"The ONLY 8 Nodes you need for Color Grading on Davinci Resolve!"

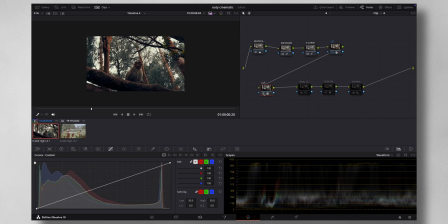and if you like it you can recommend to others as well but again you can use any LUT here once that's done if you think that it's too dark again you can come here and you know let me just disable editable splines if you think it's too dark you can just maybe raise
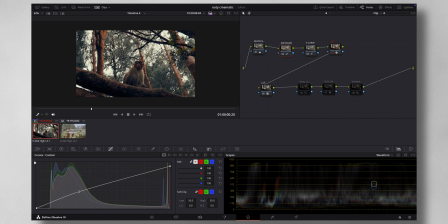your exposure okay so once that's done i've left this node final look this is mainly for skin tones if you feel if you find that anything is off i try to adjust here
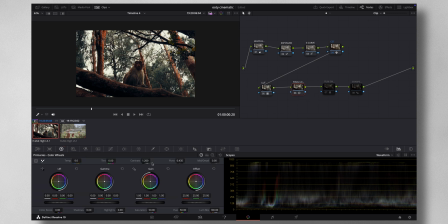so in this particular node i have i have changed the contrast to you know 1.2 you can leave it as per your liking i have raised the contrast to a little bit here you know to really make the image pop but it's also in this node you know i
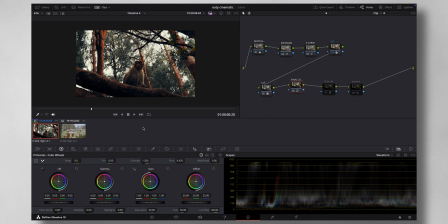do all other minor tweaks like suppose if a person is involved here and if the skin tone looks off i come to this particular waveform and you know you bring in the settings show
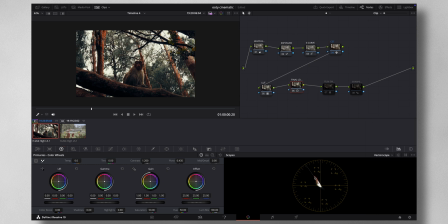skin tone indicator that is this line so i make sure that you know the skin is always aligned on this line it doesn't go too much to the side you know it it lies on or towards the right of this particular line
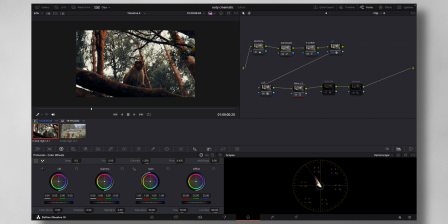so this node is basically for that you know to do minor tweaking in the end so once this is done then what i do is sharpening because i leave the sharpening in the camera off because it looks very digital so that i can you know do the sharpening here in editing so to
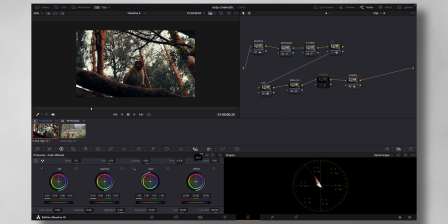do the sharpening you come to this particular setting here and select the second one the second one is for sharpening and I leave it at 0.48 or 0.47 it's between these two if
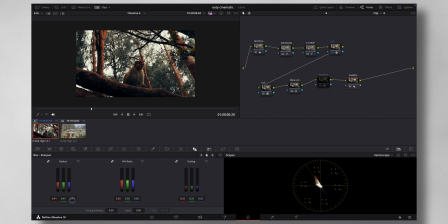I bring it more down you know the image looks more sharp and fake so I always leave it at 0.47 to 0.48 in that range so in this case I have left it at 0.48 now this particular node is again
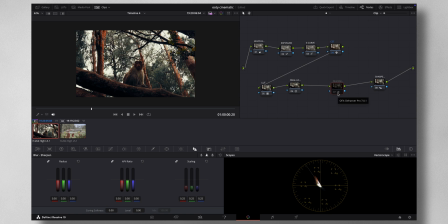optional this is a film emulator plugin so I use Dehancer Pro for this what it does is you can add in film grain halation and all other things it's optional node i have done all together separate
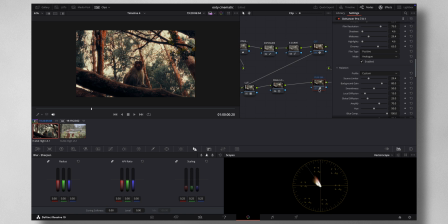video on dehancer pro so if you want to check it out i will leave it in the description so this particular node makes everything look like it's shot on a cinema camera
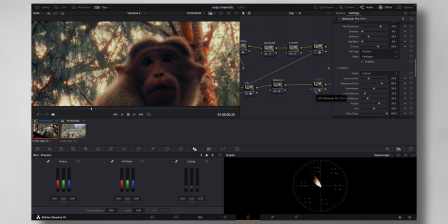you can see the grains and everything and that red halation that happens so all this is achieved using this dehancer now if you want to check out the plugin you can use my coupon code F E N Z to
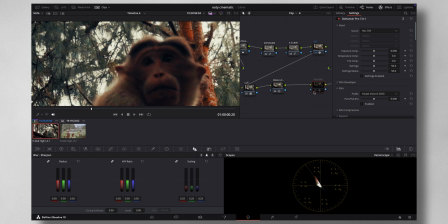avail the 10% off this is not a sponsored video but I regularly
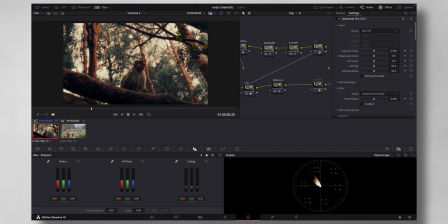use their plugin and you know it's it's really amazing I use it for all my videos so there you have it eight notes now if
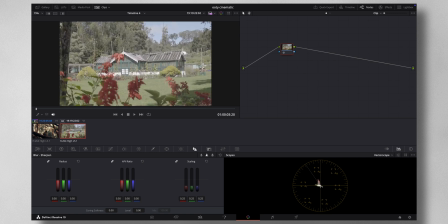you want to see like for another shot like this I can just
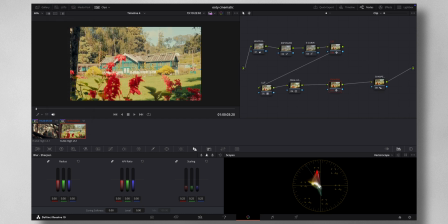right click apply grade and if I feel anything is out of place I can come to exposure I think the exposure is too much here so I can just let me bring the waveform I
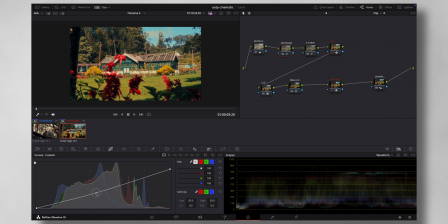can just lower the mid tone like this rest everything looks pretty awesome so again let me just disable everything and show
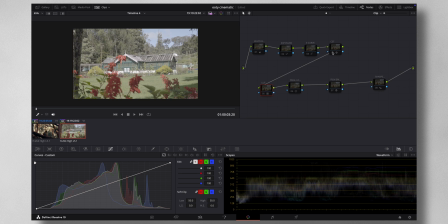you so again the first step color space transform so it converted the log format to the standard format once that's done I fixed the white